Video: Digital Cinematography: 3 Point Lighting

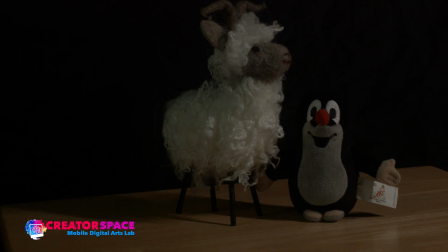24:34 So that's where that backlight really helps. So let's look at this now, where we have essentially the reversed key and fill, and then we're going to put our let's put our backlight on.
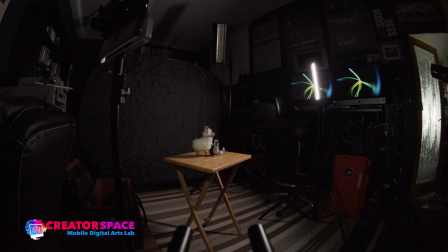24:46 Okay, so I'm just going to go and let's put that one on now. I'm just going to go over here and get that light on. So here we go.
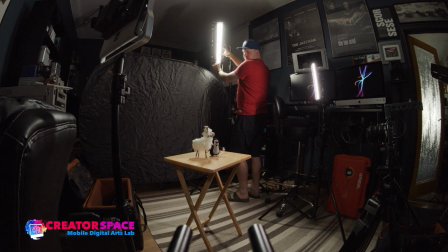24:58 Okay. And I'm just going to close down these barn doors a bit to kind of reduce how much light is happening.
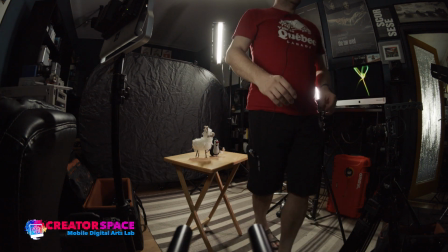25:05 There we go. And let's have a look at what that looks like in our close-up shot.
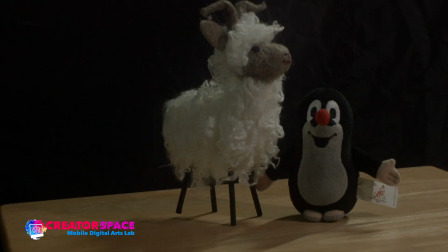25:12 So there we go. So again, now we have that nice backlight around the penguin. And it does add a lot of light, the backlight, so we can always work at moving it further away from the camera if we want to reduce kind of the overall brightness.
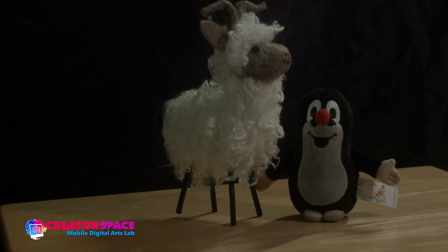25:30 So here's where we flipped it. So now we have more brightness on the right side of the image because our fill light
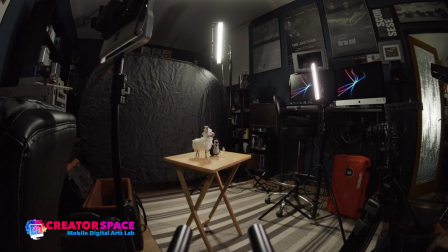25:38 is the key light, right? So this is the brightest light now on the front here. I usually tend, and I like to recommend that, is you can have the backlight can essentially be your strongest because it really needs to usually go from a far distance as we have here,
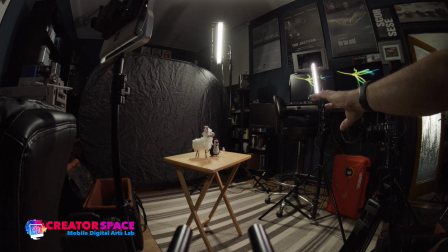25:55 and it needs to do that kind of glow around the character, right?
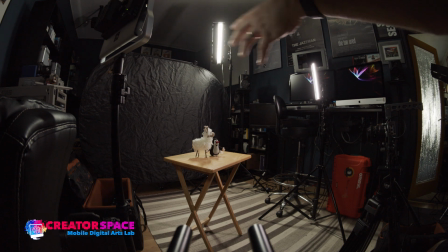26:00 And then we have this light over here, right, which we've now reversed and we've dimmed it down, so this becomes our fill light, just a little bit of light.
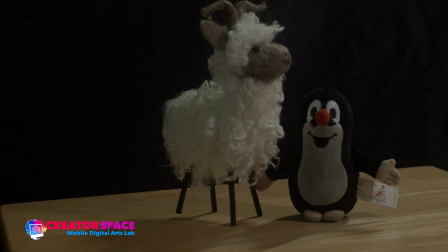26:09 That's the key light, right? And they're our big strong backlight to get that rim separation of the backlight from the background. So that's a really interesting thing. So now we have a little bit more time here. So let's look at the concept of color temperatures as well, right?
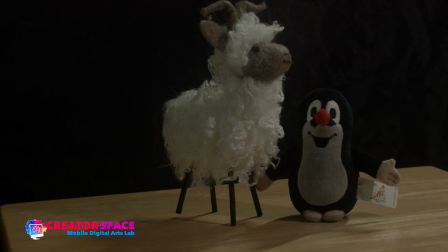26:28 So that's the cool thing now, is that a lot of the LEDs, you no longer have to just change, you no longer have to just do like light bulb changes and stuff, but you can actually look at having, changing the color temperature in the LED and the diodes. So basically they contain two sets. And there's like the yellow LED, and then there's the blue LED, and you can do a combination. So right now we're only using the cool or daylight side, but we can also use the warm or a combination of both.
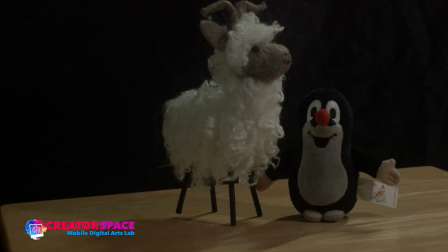27:01 So let's look at what that looks like in our shot here. So now I'm going to turn this one off. So again, you can see that original key on the camera left is off. And now what I'm going to do is start adding some warmth.
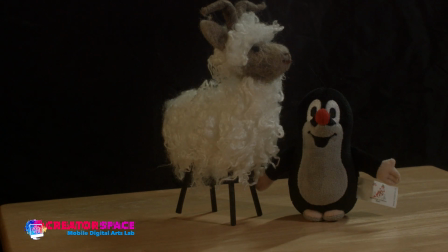27:14 So see what happens if we add a little bit of warmth. So now we have a really kind of warm fill, so a little bit of mixed color temperature. The warmth is nice, and we still have that backlight around the penguin's head that really helps to separate him from the background, right? So that we have that warmth.
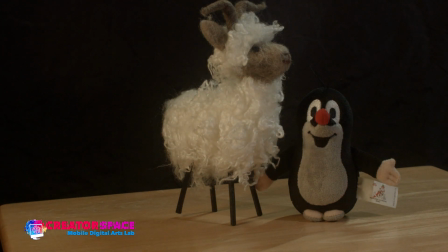27:34 So you can see quickly we can play with color temperature to make one side a lot warmer, and then one side can stay a lot cooler.
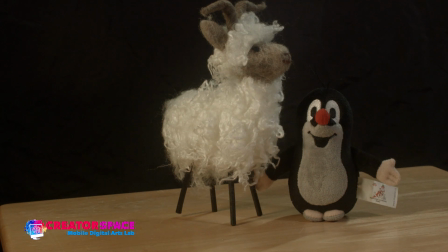27:43 And similarly, we can add a little bit of blue to this too to reduce that if we want more intensity and have the yellow, right? So that color temperature is really convenient. And what I'm doing is just using, there's two knobs here.
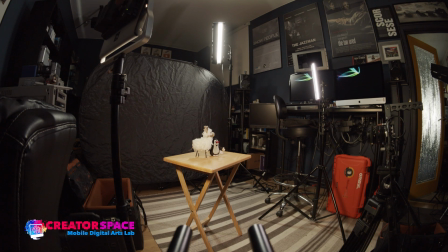27:56 So there's a cool and a warm knob, right? And this is the newer LED light, and it's one of the lights that you can take out, you can borrow from the Blue Mountains Public Library under the Creator Space program.
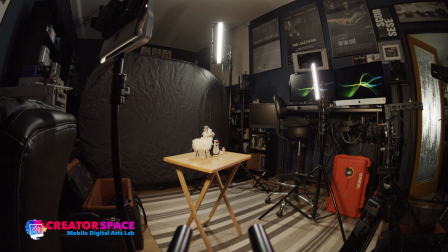28:08 And it's also, if you're looking to buy, these kinds of units are about $60 or less, so it's very affordable. The fluorescent light up there is also in that kind of price range. So very affordable lighting. And if you don't want to have a kit like this, you can also use light bulbs.
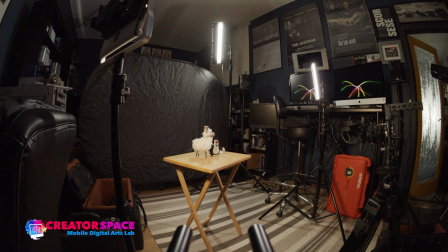28:27 And we're going to have a little bit of some more info on that, where you can create your own dimmers as well for the lights to use. So that can be a really neat way to work with that, right? So that's kind of the idea there. So look at what we've been able to do.
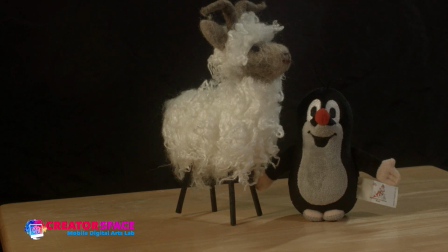28:42 So we can go, kind of warm light here, and now let's turn off the key. It used to be our fill, so our key now.
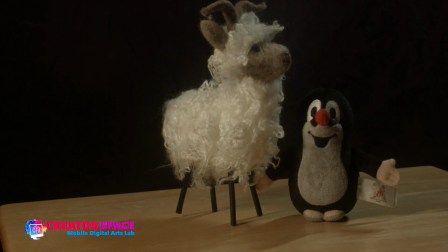28:55 And look what happens there. So now we're in a total, just the yellow key / fill, right?
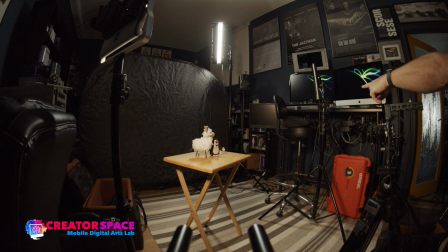29:02 It's just the 2 points, right? So now we have, this one's totally off. We're just using a little bit of warm light from this unit here.
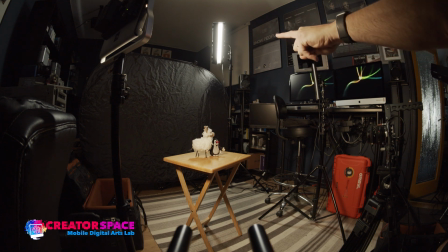29:09 And then we have our daylight balanced backlight going back there.
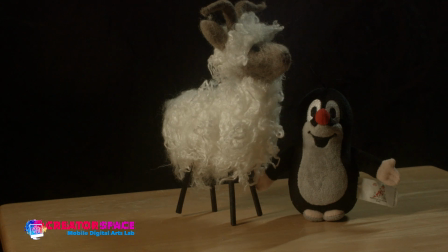29:13 So that really helps load that kind of image with some information that, hey, it's kind of a bit of a warmer tone. And then that backlight is blue. And that's a very kind of a digital cinematography trick is that mixed color temperatures. We'll see that a lot, especially with,
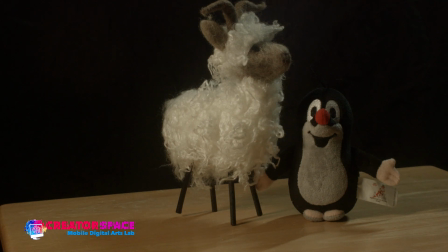29:32 if we're interior, inside, and we want to convey the idea that there's moonlight. So that could be kind of bluer, and then the warm could be inside as if it's regular lights from table lights, lamps, fireplace, whatever you wish.
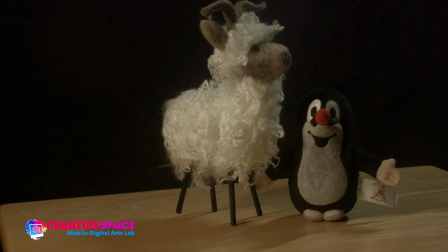29:50 So that kind of warmth and blue is a really interesting combination. right? So that's really neat too, right? So that's kind of the blend of the things here.
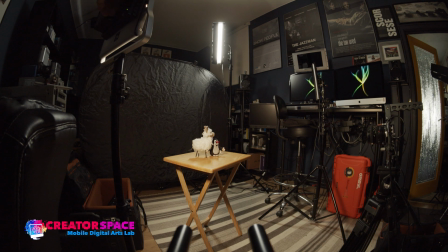30:00 So let's just recap this. So I'm going to just go back to just a daylight setting, right?
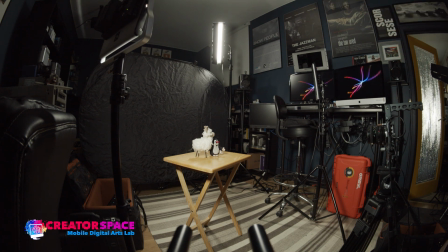30:09 So our fill is off, our backlight, we're back to this kind of our original.
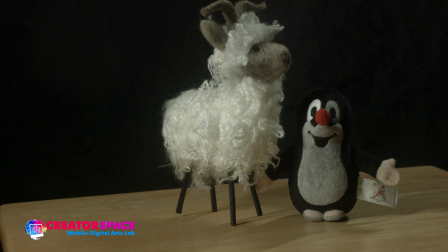30:14 You can see the big difference there now from where we were, right? So that blue, right?
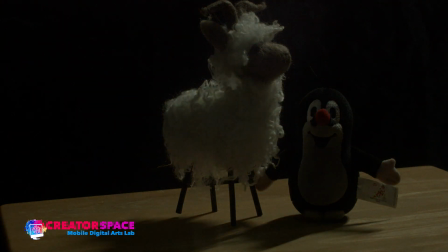30:19 I'll turn that off and bring it in. Big difference, right? When we go from daylight to tungsten.
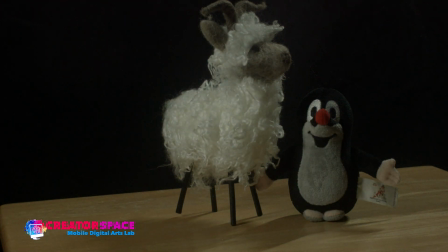30:25 So color temperature is another real fun factor to play with in terms of being able to blend them and make some really interesting moods and apply it to what the story is. So if we want to convey the idea that, you know, maybe it's a
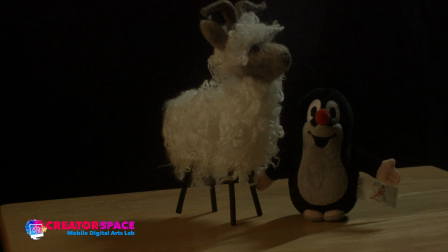30:43 dark night, you just put a little bit of warmth, and it's almost like there's a bit of a candlelight or table light, and that backlight is really giving us that sense of maybe a little bit of moonlight, and it makes sense. So that's something I always think about is the actual, in the 3-point lighting, it's not just the technical setup of the lights, that's, you know, kind of the rules. And then the fun part happens. As you saw, we can do different combinations, having just 1, 2, or 3 out of them working, different color, temperature combinations. And then the last thing that, you know, is really fun to experiment with is getting into the motivation. So where is the light coming from? What does it make sense? Like, are we trying to say that's a window, that backlight? Maybe it's a window in the back of the room, bringing in some moonlight. Are we trying to say that, you know, the front here is a bit, you know, kind of this cooler,
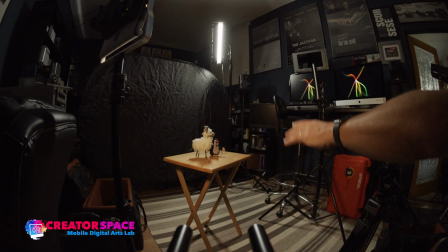31:41 this area here is kind of like, you know, like a candlelight, and then that's like a window coming from the backlight,
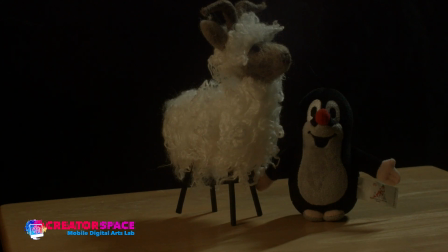31:47 right? So that's a really interesting idea, is what does the lighting tell us or help tell us in the story as well? And that's a real important factor to start thinking of, is, you know, what could the different lighting help tell us?
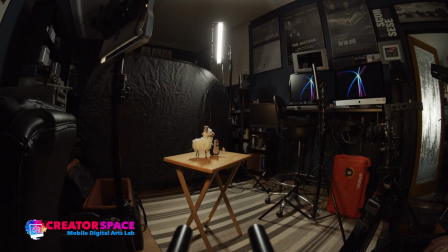32:02 So that's our 3-point lighting. So let's go back just to our original setup.
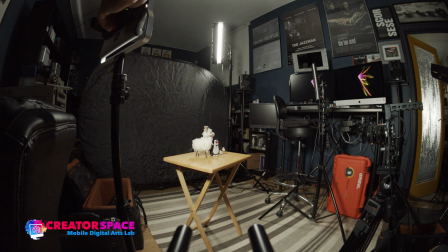32:08 So I have like the really bright key light. Okay, and I'm going to turn on the fill light again.
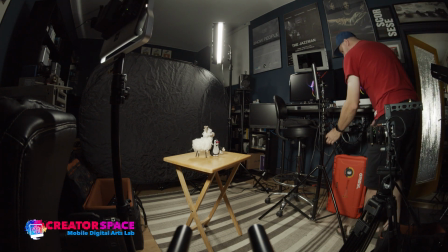32:16 So it's going to dim it back up.
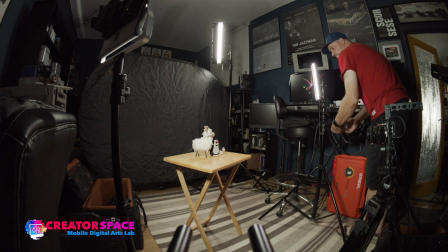Okay, and so that's, you know, we have our
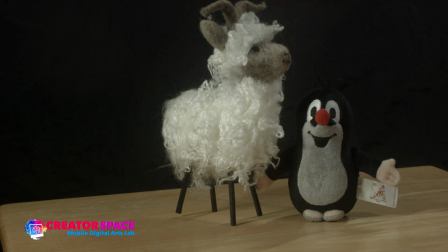32:29 entire full 3-point lighting on now, right? And again, so we have the key light,
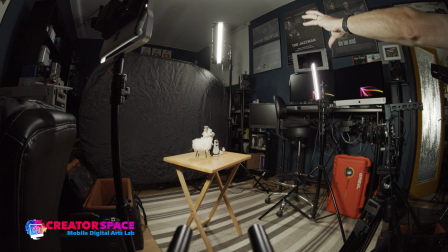32:36 fill light, and the backlight in the back separating the subjects, right?
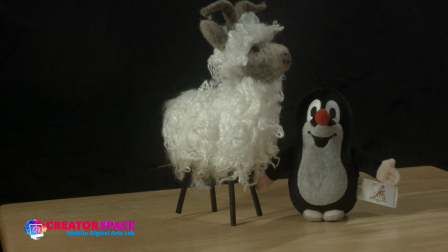32:42 So that's our 3-point lighting. So that's great. So I think we have a bit of time now for some Q&A. So let's do that.